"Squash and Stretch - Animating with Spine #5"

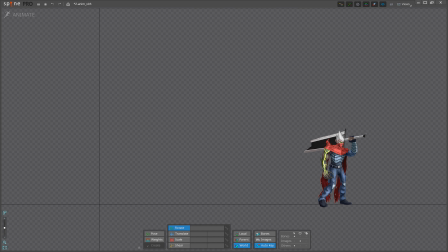255s
Generally speaking, Squash and Stretch is a principle that you don't often see pushed very far in skeletal animation. For a traditional animator, Squash and Stretch is pretty easy to apply. If you want your character to hit a really stretched out bizarre pose, then you can just draw them that way.
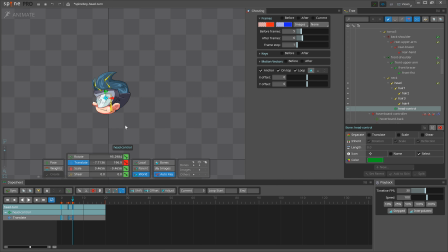274s
In Spine, your ability to distort a character's proportions is defined by the skeleton's bones. Those sorts of extremely cartoony deformations can be rather difficult to achieve, depending on how you have constructed your skeleton.
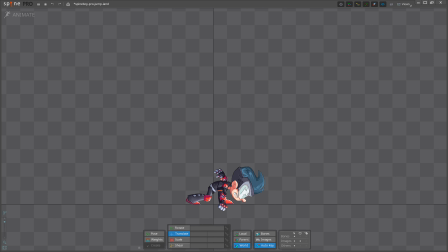288s
Even if your skeleton doesn't allow for complex rubbery squishiness, you can still apply this principle in the way the character moves to exaggerate the extension and compression of their body in the poses you make.
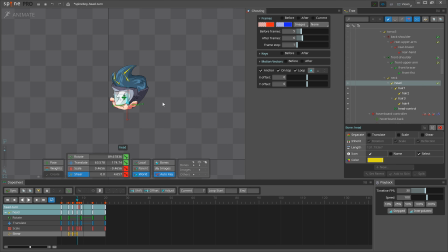302s
Don't be afraid to really distort your rig. Use all the tools you have. You can translate a bone, scale and shear it to change its shape.
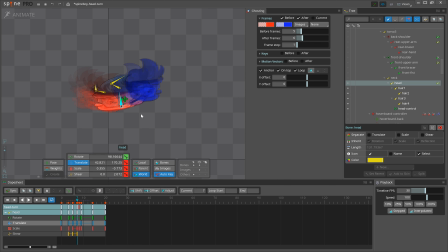315s
If you use Spine Essentials and don't have meshes, you can still achieve a lot by just scaling or shearing bones on certain frames. This leads us to a really important point. A lot of animation is about shape changes.
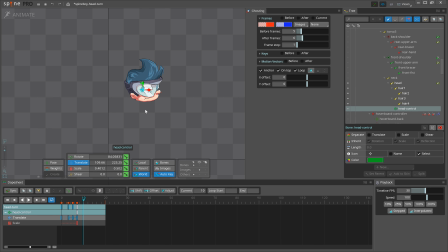329s
If there is no shape change, objects look like rigid cutouts moving around, and in skeletal animation this is something you want to avoid. Changing an object's shape just a little bit will give you a better looking animation in general. So always keep an eye out for a way to achieve this.
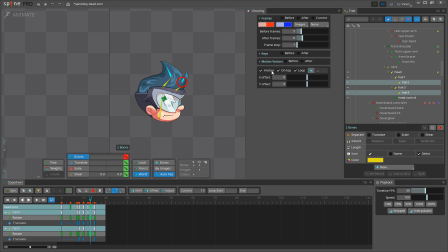347s
It can make your characters feel more organic,
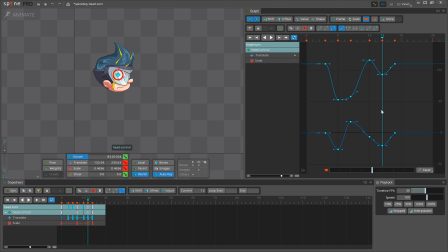349s
and using it to exaggerate the extension and compression of your character's body will often lead you to stronger, more visually dynamic poses.
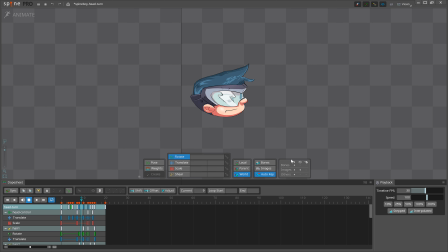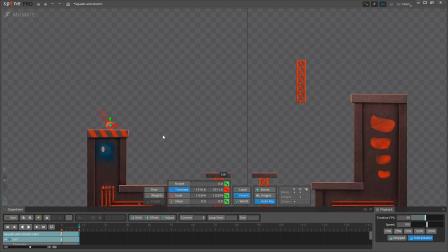367s
Let's apply this principle to a bouncing ball. But to make it more interesting, let's make the ball travel through an obstacle course.
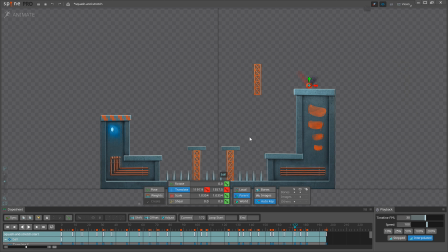377s
If you can animate a ball moving well, you can animate anything.
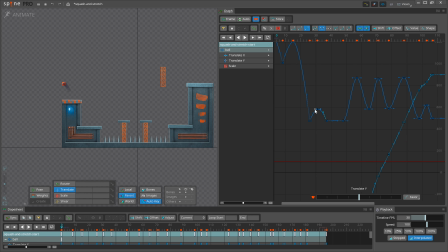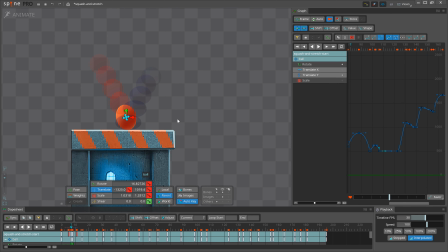390s
Take your time and think about where there should be the most stretch because of speed, speed, and where there should be the most squash because of the force of impact.
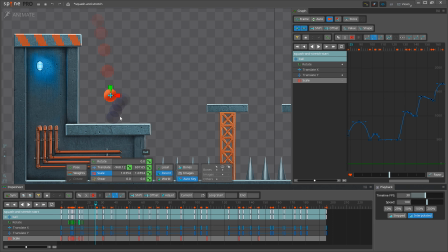403s
To see how the bouncing ball exercise can be useful, we will use a common and really helpful workflow.
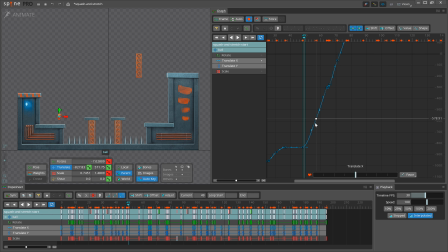412s
After you have animated your bouncing ball with good timing and spacing, and you've applied squash and stretch, you can transfer that animation to the hips of your character.
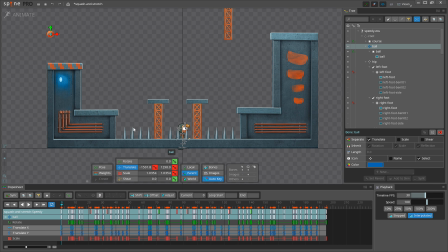424s
We're going to use Speedy from this Pine example projects.
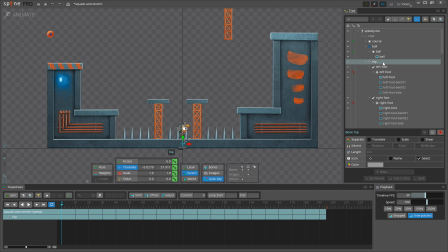428s
First, if you have separated Translate, Scale or Shear on the ball's bone, be sure to do the same to Speedy's hip bone.
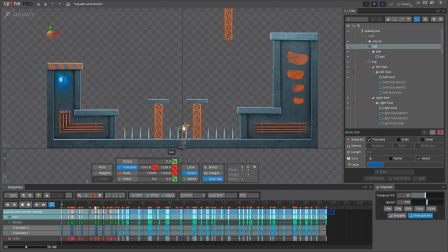436s
Next, select all the keys from the ball, copy them, select Speedy's hip bone and paste. That's half of the job already done. We need to add some poses and that's it.
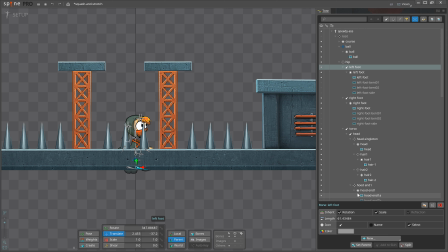450s
Before I start posing the character, Later I will unchecked inherit rotation and scale on the head, feet and arms. I don't want the rotation and scale from the hip bone to influence those bones, so I can squash and stretch them individually on different frames.
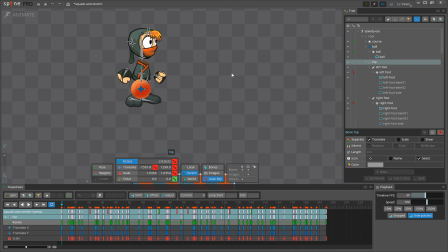465s
This way I get more overlap and more interesting animation in general.
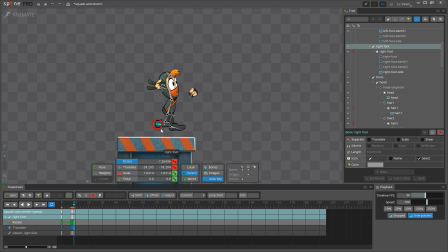Everything I'm adding now is just makeup. Little overlaps of the head and the body, fixing the arc on the hands and adding follow through on the hair are all just details.